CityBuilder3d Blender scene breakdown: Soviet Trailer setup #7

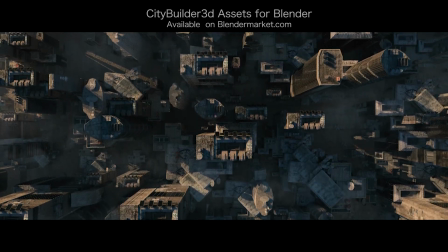0:00 What's up guys, it's Brad from Lettercrotect here. In this video, I'm going to be breaking down the seventh and final new shot that we created for the new City Builder 3D asset-based add-on trailer.
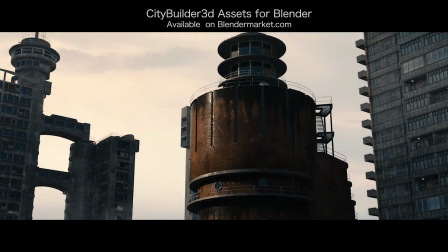0:09 As previously mentioned, these are not really tutorials,
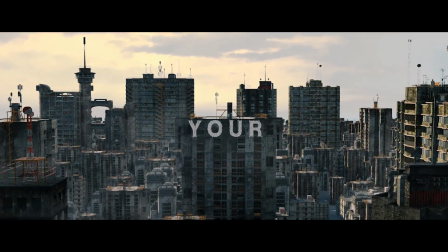0:11 but hopefully you can give some ideas on how quickly you can create some cinematic city flyover shots inside of Blender fairly quickly utilizing our assets.
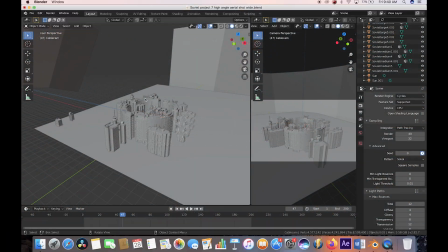0:22 Anyways guys, let's get started. Here we are inside of Blender. This is our scene setup here. As you can see on the left side,
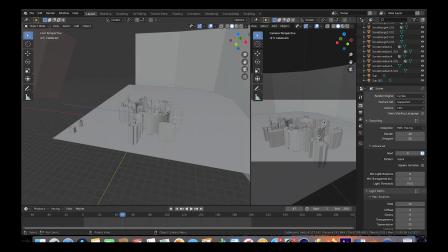0:28 we have our worldview view of our scene and then on the right side we have the view from our camera and as I've said before this is one of my favorite ways to work since you can more easily work in the left side but you can also see where you need to place your objects in the right panel here through your camera view once you've animated the camera move that you want.
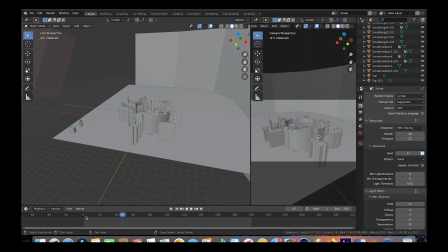0:47 Anyways this is the camera move that we've created for this shot. We've used our cable cam cinematic movement rig to kind of create this shot that's kind of pushing in while rotating around our city assets
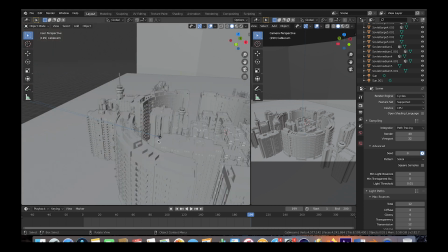0:58 in the center of our scene here and as you can see here if we zoom in we have our cable cam pan and tilt control here which is animated to give a little bit of rotation and parallax in our shot and then
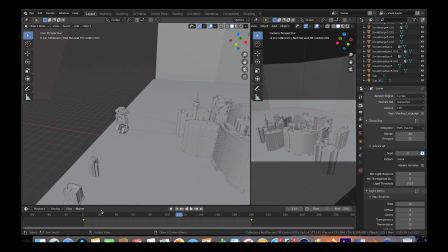1:10 by our camera you can see that we've just animated our cable cam base here to kind of push in and create that cinematic helicopter style
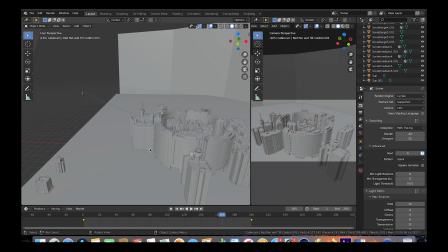1:19 flyover shot as well and we've just placed a few of the small and medium-sized new Soviet assets from City Builder 3D. Above our ground plane here, we've used Soviet Large 1, Soviet Large 3 several times, Soviet Large 4 a few times as well, Large 5, and some of the medium assets as well using Soviet Medium 1,
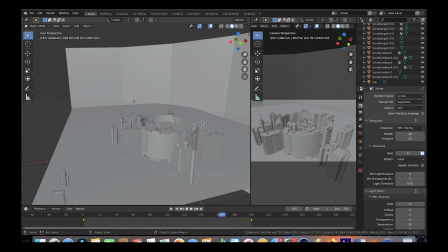1:39 Soviet Medium 4, and Soviet Medium 5. And again, we're just duplicating them and placing them and scaling them in different ways and create a little bit more realistic look.
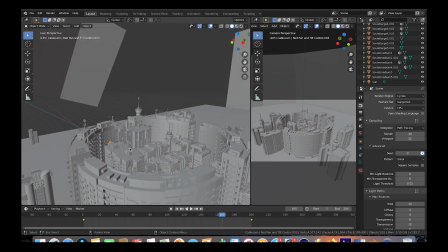1:47 So this is essentially our scene setup here. As you can see, one of my favorite assets modeled by Hubert in this video is this Soviet medium one.
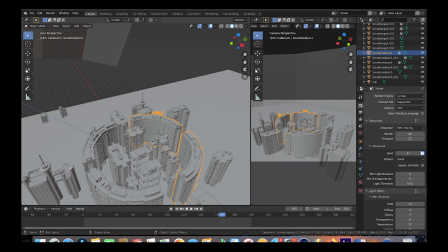1:54 Just because of the shape of it, you can kind of place in different ways to create kind of city squares like we've done here with this kind of circular, almost Colosseum type look. You can kind of create barriers with it and create some variation within the rest of the more traditional style buildings.
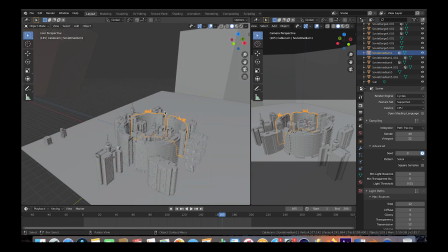2:10 But a lot of different assets to play around with. As you can see, in working through these various projects, what I do is I place all these small and medium sized assets in the shot very specifically where I want them and then for whatever space that I need to fill in with more assets I'll just add a ground plane as you can
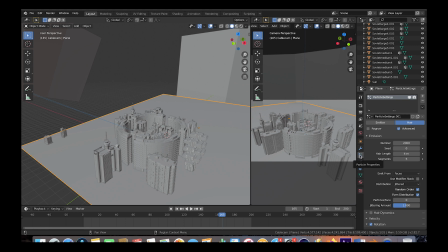2:26 see here and then I'll create a particle system like I've done here on this plane that distributes some of the assets along it to kind of fill in the gap. So what we've done here to kind of fill in the gaps of our scene in a more subtle way that's kind of using those smaller assets closer to the ground to fill in that space.
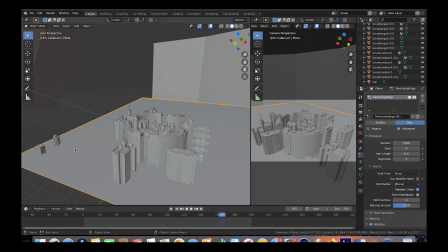2:43 And as you can see here, we've used 2,000 particles distributing these two Soviet assets on the side here.
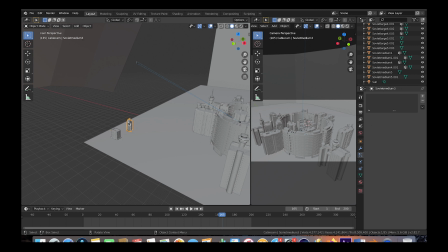2:49 We've used, let's see, Soviet Small 1 and Soviet Medium 3. And we've added these to a collection called Buildings.
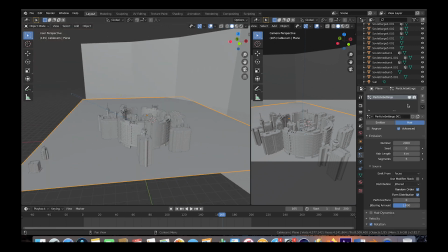2:56 And as you can see here, when we enable our particle settings here and increase the viewport amount, you can see how,
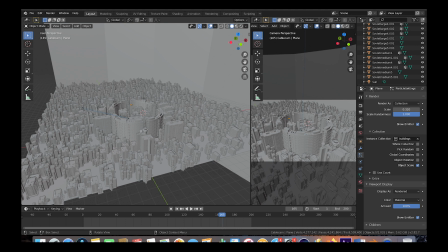3:03 especially on this right side, how these assets distributed on this particle system kind of fill in the space in the background to create a much larger scale city.
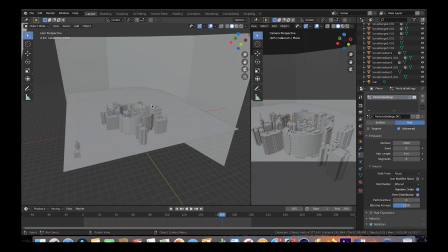3:12 So that's what we've done here in a lot of these shots. In addition to this, we've also added our sky background photo here.
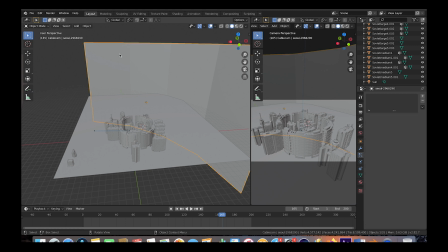3:17 As you can see, if we select it, we've just used our photo of Seoul,
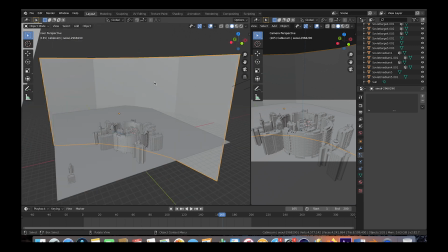3:21 South Korea to kind of project onto this plane in the background here using the import as planes option.
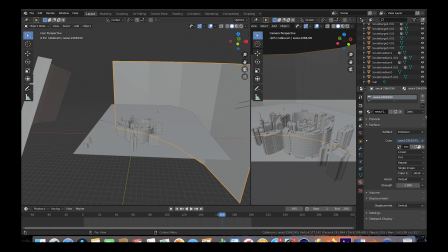3:27 And then we've just turned that image that we've imported into an emission layer.
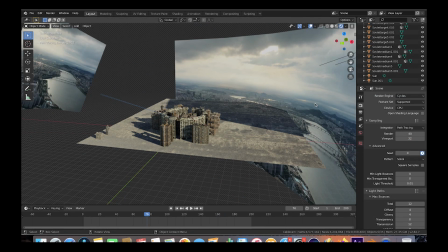3:31 So it just acts as a background plate for the rest of our scene, creating another layer of depth that's actually helping to create the environment and light the scene as well but yeah that was our
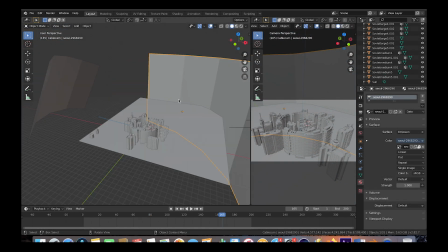3:40 background we've also duplicated this city photo as well to put along the side here and that's just
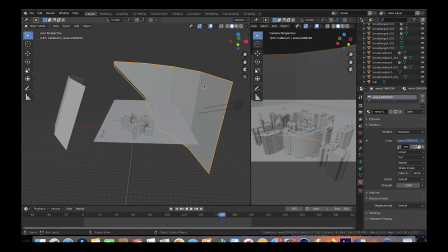3:46 so that we can emulate some more reflective surfaces closer to the camera so that there's more realistic environmental lighting similar to kind of an hdri
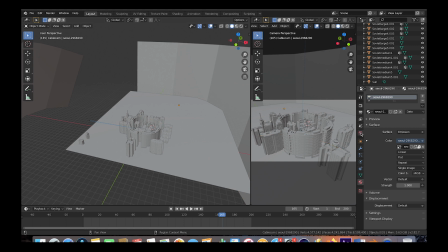3:55 we didn't end up using an hdri for this shot we've actually just added under the world settings to create that ambient light we've just added a sky texture with a strength of 1.24 and then we played around with the turbidity a little bit and the sun direction as well and that's just to create
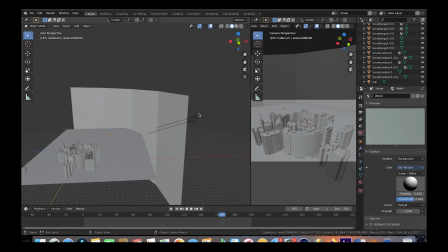4:09 that ambient lighting and then we've also added two suns to our scene to kind of create some layers of light and dark in our actual city
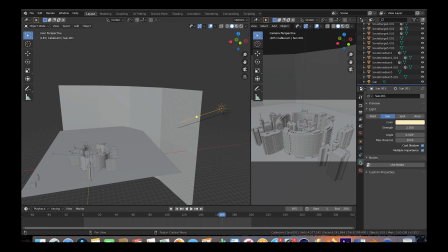4:17 here and if we select one of them here and go to the lighting panel you can see that we've increased the strength to 2.5 and then made them a little bit warmer orange color so that it creates a little bit more of a sunlight feel. Anyways, in our layer tab, we've exported both a combined beauty pass and a mist pass for compositing.
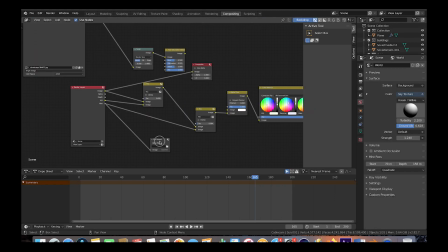4:34 And then in the compositing tab, we've exported the file output for our mist pass. And then our composite combined beauty pass will be exported here in the output settings, wherever we choose it to be in the open EXR file format at 1080p resolution and 40 samples.
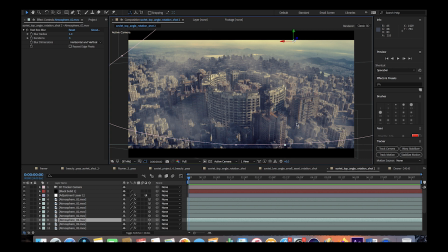4:51 All right, guys. So inside of After Effects, we have a pretty basic composite going on here. I'll just go ahead and play through it really quickly.
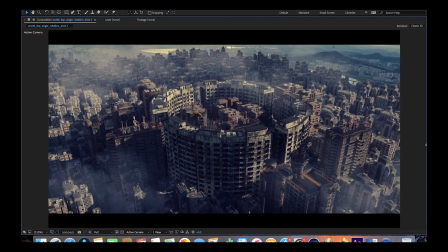4:59 As you can see, we have some atmosphere going by the camera and in the background in different areas,
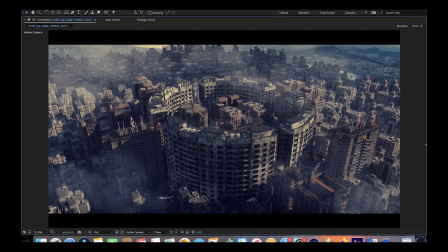5:05 and we've also composited our mist pass and added some color correction to the final shot.
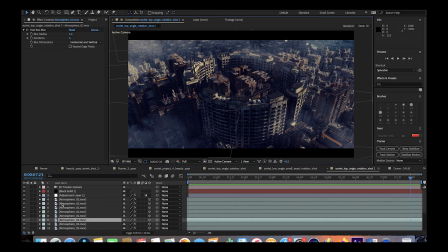5:09 And I'll just go through it layer by layer really quick, just so we get a better idea of what's happening here.
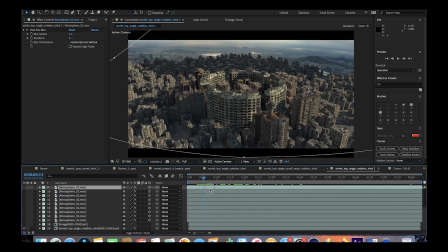5:13 The first layer that we started with is, of course, our beauty pass, which of course by itself doesn't look very organic, but provides you with that base level of detail to play around with.
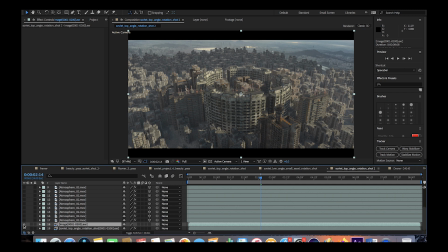5:21 Then after our beauty pass at the bottom here, we've added our mist pass on top of it, and And that's going to add that procedural mist that creates that atmospheric fall off in a very organic and realistic way.
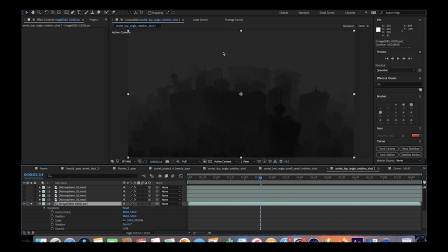5:30 And as you can see here, if we silhouette really quick, you can see that it's going to add more mist in the background and then less mist over the objects that are closer to the camera here in the foreground.
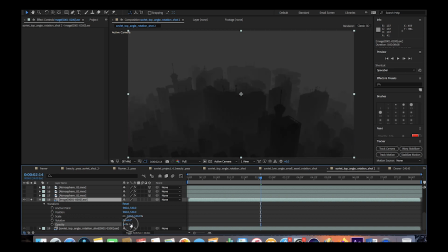5:39 And we've just played around with the opacity to change the amount of mist we add to the scene overall.
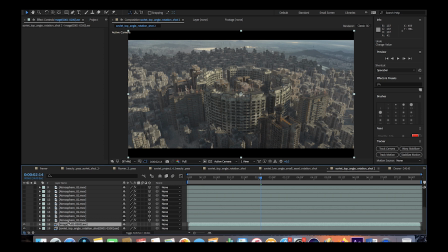5:45 And after both the beauty pass and the mist pass added on top of it, as you can see, we have a whole bunch of different live action atmospheres that we've added to our scene here.
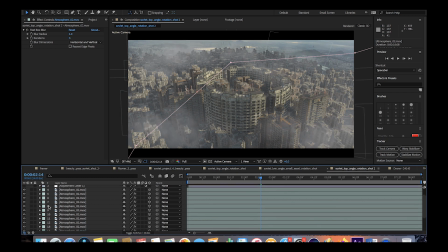5:54 And what we've done here, we'll go ahead and turn them on really quick. But what we've done here is we've turned them into 3D layers in our scene. And then we've used the After Effects camera tracker to create a 3D camera from our beauty pass and then use that
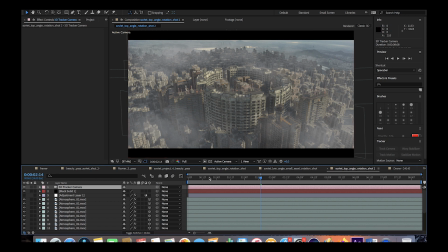6:07 3D tracking data to place our atmospheres in different areas of our scene so that when that 3D camera moves through the space,
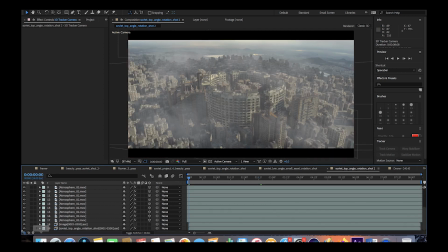6:14 the atmospheres will move accordingly as well. And as you can see here, if we go ahead and turn off the beauty pass and just leave everything else on, you can see what we've done here.
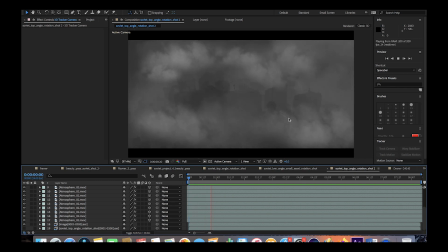6:23 I'll just go ahead and play through it here as you can see some of the mist is moving past our camera here in the foreground Very quickly since
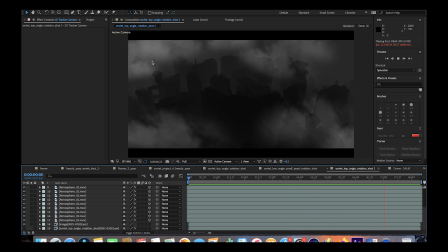6:29 we've moved it closer to the camera in Z space And then we have some atmospheric elements here to break up our mist pass in the
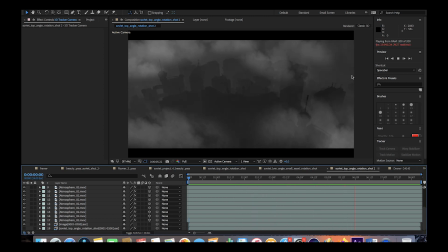6:36 background That just kind of stay in their spots in the environment themselves And this is what's going to help create some of that organic depth in the mist
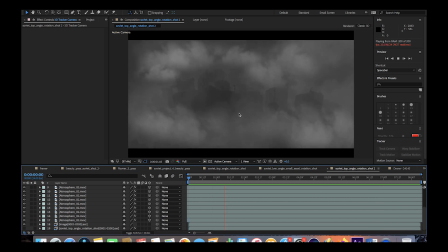6:43 itself by creating a little bit of Variation in the atmospheric falloff for a little bit more realistic result anyways to finalize our setup here What
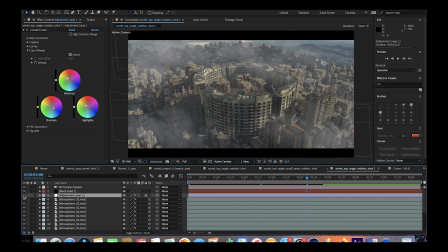6:51 we've done is we just added a basic adjustment layer and a letterbox with the black solid up here.
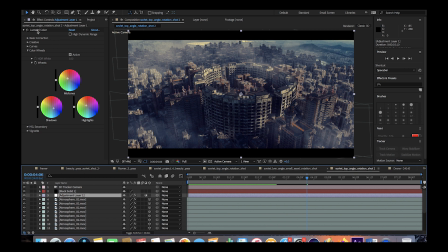6:56 And then under the adjustment layer, we've played around with the lumetri color correction.
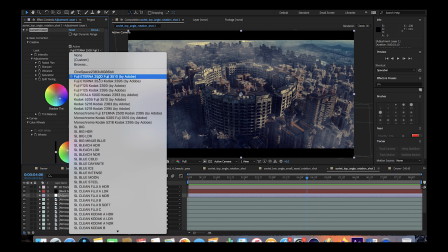7:00 We've added a Fujifilm look 250D to all of our new City Builder 3D shots with the Soviet assets.
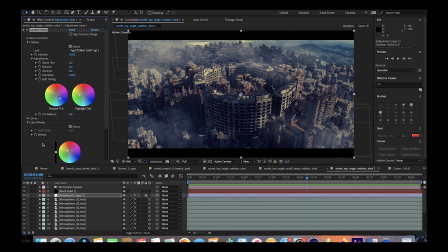7:06 And then for this specific shot, I also played around with the shadow and highlight tilt, as well as the color wheels as well to get a little bit different look for this shot.
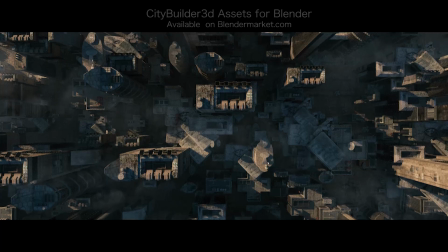7:14 Anyways, guys, that's it for this video. I hope it was helpful. As always, feel free to leave me comments if you have any questions or suggestions in the comment section below.
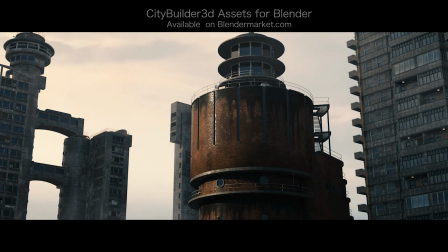7:20 This is the seventh and last 3D scene and compositing breakdown for our new City Boulder 3D asset-based add-on trailer I hope you enjoyed it.
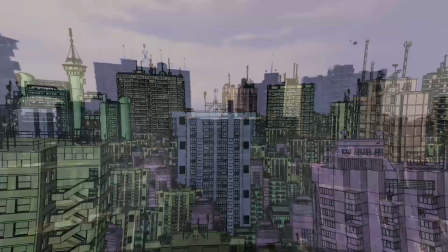7:27 Let us know what kind of video breakdowns and tutorials you'd like to see next. I'll see you guys next time